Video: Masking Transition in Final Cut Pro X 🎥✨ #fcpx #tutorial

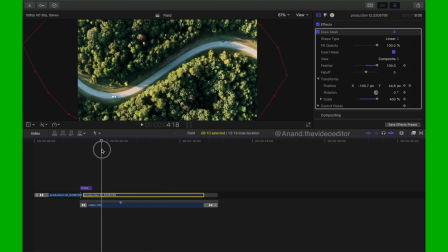(4:03)
Okay, and it is done quite quickly so that the next shot is easily visible.
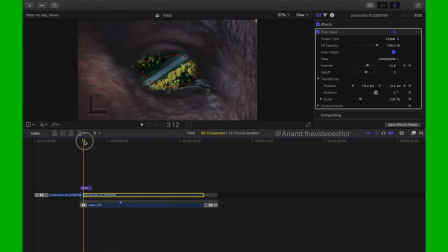(4:10)
Okay, so it's a pretty cool transition. You can use this if you're editing some music video. Okay, and this was achieved after a lot of trial and error,
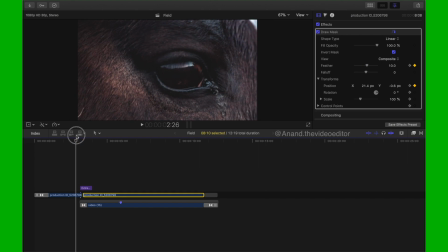(4:24)
and this is something which I am also very new to. Yeah, and then I have added my
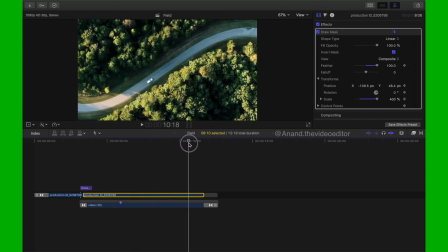(4:32)
zoom in effect to this next shot of car passing by, so you can see this zoom. So I've added a keyframe to my the shot which is below. Okay, I can show this to you, inspector.
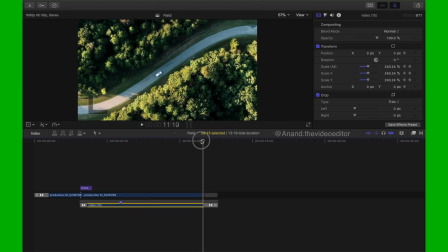(4:47)
You can see the scale position rises as we go further, it decreases as we go backwards.
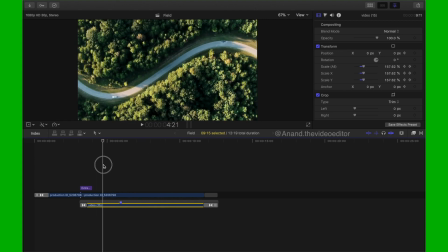(4:54)
Yeah, so I've added a keyframe right there. yeah, so that you get the effect of camera zooming in.
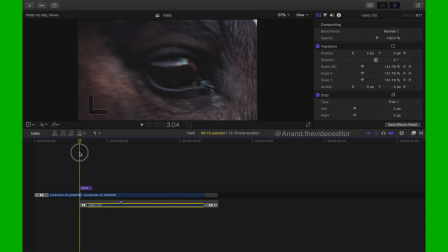(5:02)
And I've also added the blur, motion blur effect on the top of the transition, so that you get this swift motion
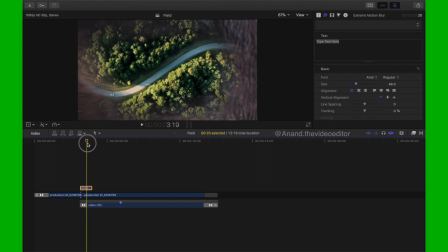(5:16)
effect on the top of the transition, and it hardly, you can feel the jerk.
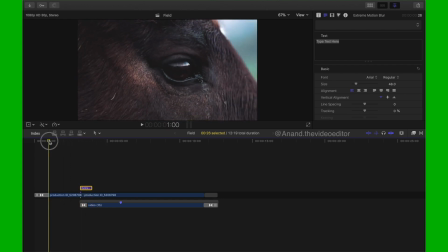(5:23)
So basically it becomes more smooth and it's not jerky anymore. Yeah, so this is all I have to share,
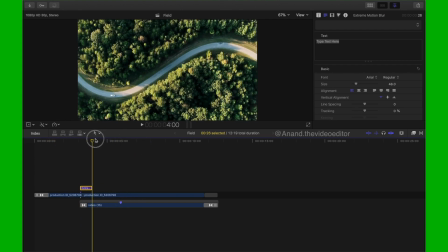(5:32)
and I'm sorry that I can't do this step by step, maybe in some other time.
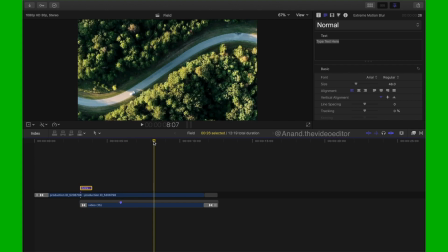(5:38)
I also have some issue with my screen recording, so I have to do this way. So hope you guys enjoyed it, and please don't forget to subscribe my channel on YouTube and follow me on Instagram.
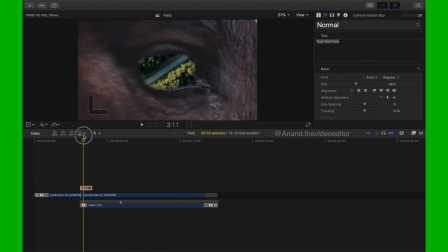(5:54)
So thank you so much. Hope you guys enjoyed this tutorial, and see you guys soon.
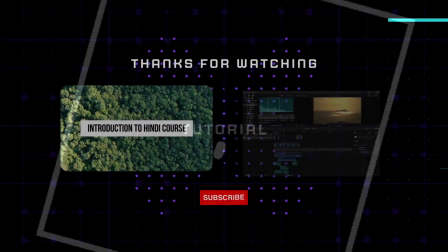(5:59)
Thank you.